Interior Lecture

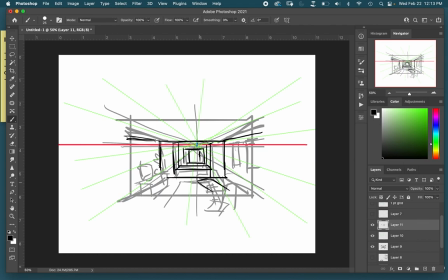So the couch is at a different perspective angle than than the rest of the room. Okay, so you can have, this couch will not be at the same 1-point perspective. I just make it a little bit bigger to help with scale.
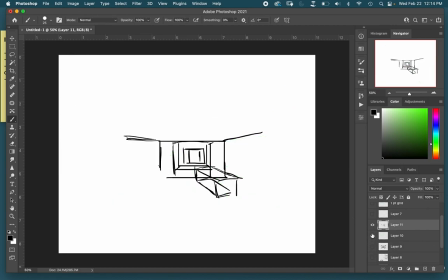And at this point, I would be looking at specific reference for couches, reference for window shapes, reference for anything else in this scene that I am unsure of.
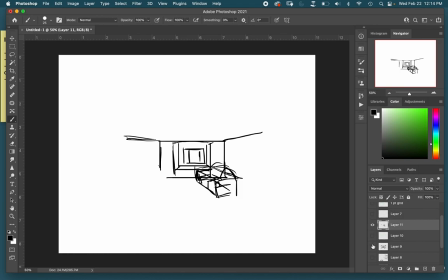So there is a couch.
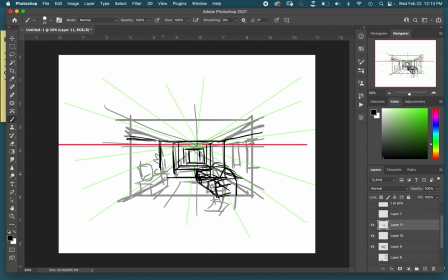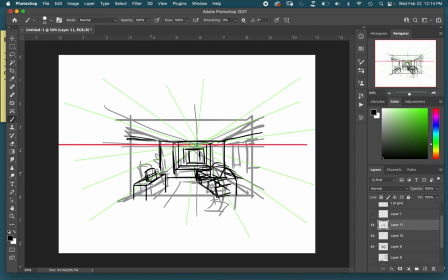Get the nice old funky 90s TV in here, and you guys can kind of see how I would continue to fill this out. Okay, draw the plant back in this corner. So general tips, straight versus organic.
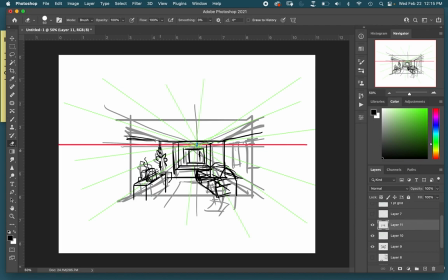It is good to have organic shapes in here. I really want you to fill this scene up with a bunch of stuff, but note that you want to leave just enough space for the characters to walk around in.
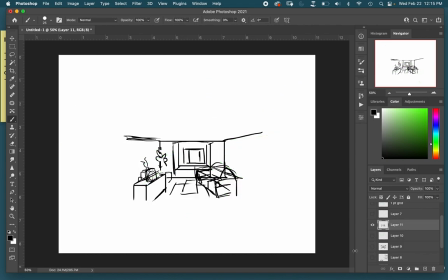You don't want it to feel so crowded that the characters can't move. So once I get kind of the major shapes figured out, kind of get that in there, then you make it feel lived in. So put a bunch of old coffee cups on here.
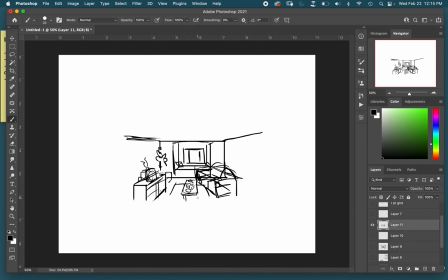Make this a specific type of coffee table.
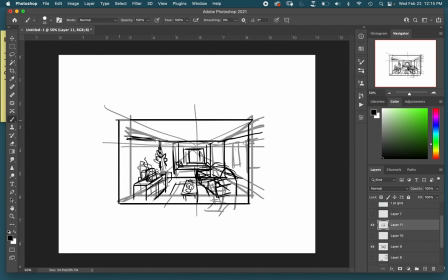You can change that framing if you need to at all. Make it just a little bit bigger. Windows on here, and then it's like, what kind of curtains would old people have? Okay, so they probably have like those little frilly ones.
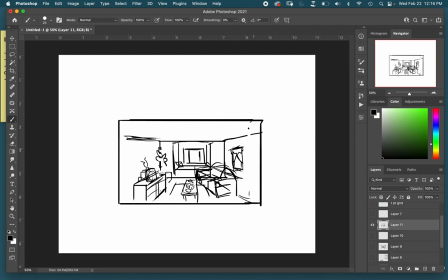The rocking chair would be about right here, so that back of the rocking chair would come up.
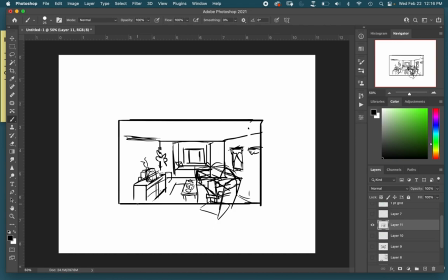Look up rocking chair reference. What's that actually going to look like? What else? So, the edge of the door was right here. In my story, their kids are grown, but the family comes to visit,
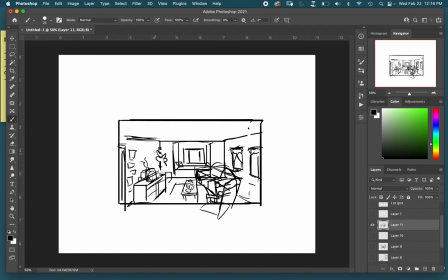so maybe I put tons of pictures, family pictures on the wall over here, family pictures over here. In my story, it's an older house, so maybe there's crown molding here.
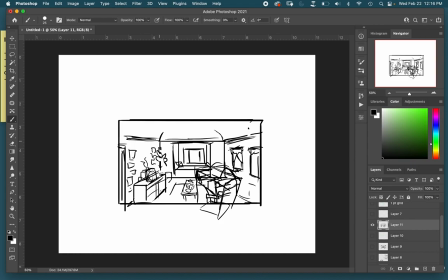This would be based on reference. It has kind of a curved little up ceiling with some nice architectural details in there. It's a little beat up and old, so I can draw some scuff and things like that.
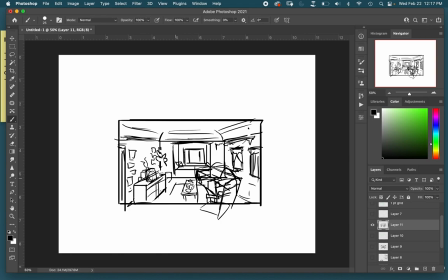And then after you get this, kind of put a suggestion of value on here. So I would want to draw attention to the TV there. That would kind of give information about the scene. I wanted a rounded rug.
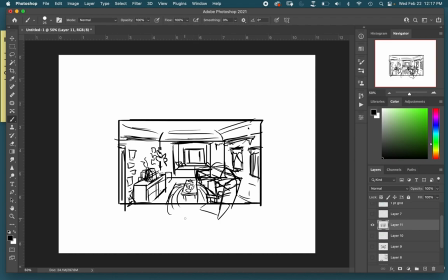And again, this one's still relatively rough. I might need to do another cleanup pass on this, but it's kind of that thinking process. So you'll want some sort of refined thumbnail for next week that kind of gives the overall feel of your building and your scene.
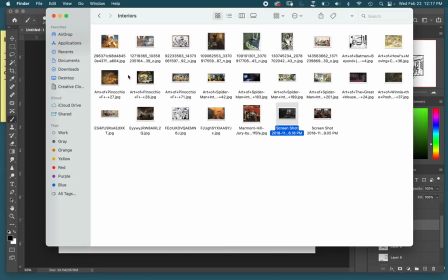Here are some good interiors.
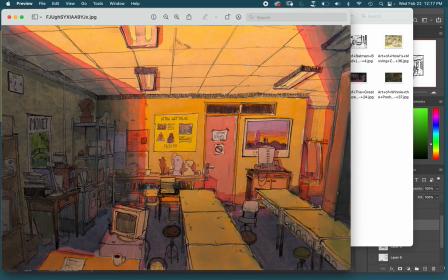Really nice classroom one, but it's filled up with stuff, okay? So fill up storytelling.
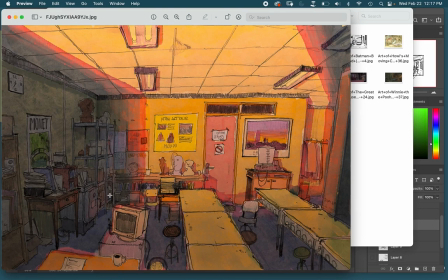You can tell this classroom, they got the Monet painting on here. The specific era of laptop, types of stools. There's stuff on the ceiling. So this one has a pattern on the ceiling as well as fluorescent lights.
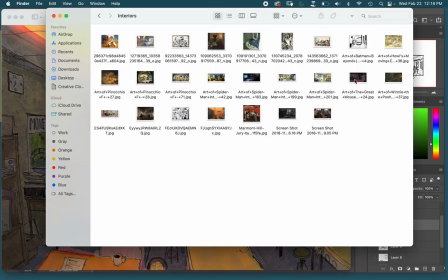So a really well done piece here. Here's from The Great Mouse Detective, the Disney movie.
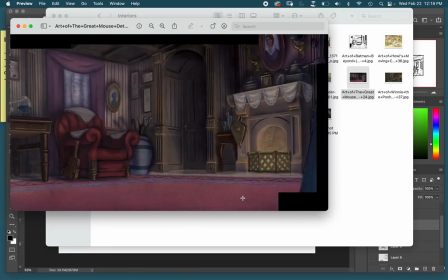So this, a low angle makes sense. We're at the mouse's eye level. Everything looks bigger to us. But, you know, time of day and weather, putting the umbrellas there. Just the little doilies around here, lots of details. And you can see kind of the pattern there on the ceiling.
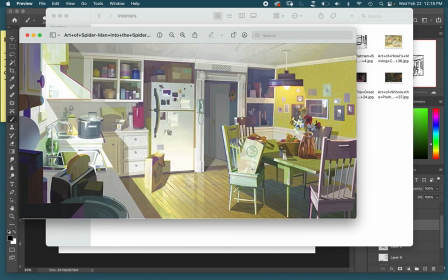Here's from Into the Spider-Verse. So yeah, got a light hanging on the ceiling. A bunch of stuff around, pots and pans. A toast just popped out of the toaster. Flowers there, so you get some organic shapes in there.
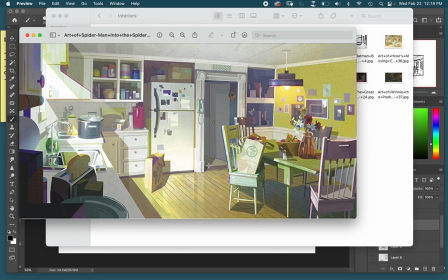And then this is enough negative space on the floor for the character to move and kind of walk through the room.
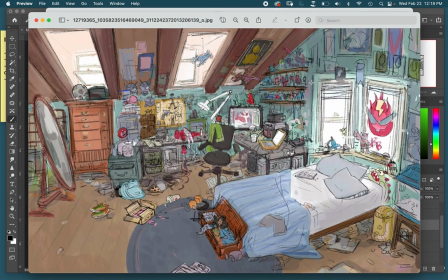This is from Big Hero 6. Again, it's tons and tons of story packed in here. Great perspective. We can see that this is a house in San Francisco based on kind of the architecture.
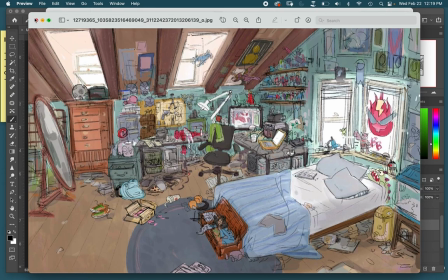This is the upper story too because of the slanted roof. But overall is giving a lot of information about the character who lives here. They like robots, they like monsters, laptops, they like pizza. They're messy, obviously. Play soccer, so a lot of information there.
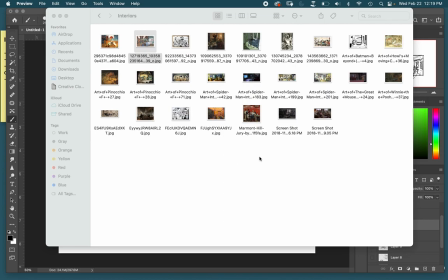So hopefully this gives you guys some ideas and inspiration for designing these locations.
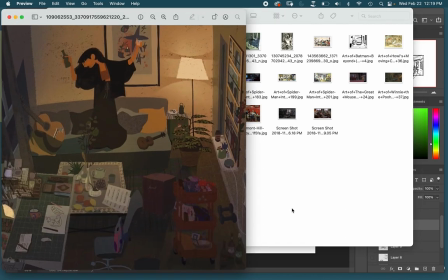Here's some as well. This one is creating kind of a flat style and ignoring a lot of perspective rules, but I want you to pay attention to the story. Really great story. Next week we'll talk about lighting and how to set up lighting in an interior environment.
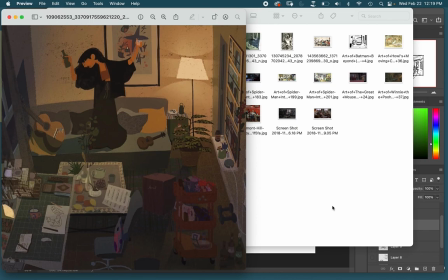But you can start to think about that. Where's the light coming from? Is it coming from the window, from a lamp, from different things inside of that building?
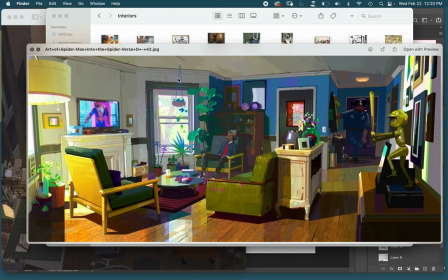All right, so I'm happy to look at any sketches that you guys may have or you may come up with during the week.
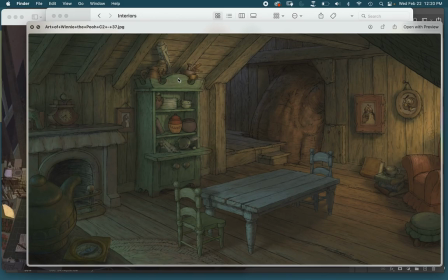Let me know if you have any questions. And this should be a pretty fun project overall.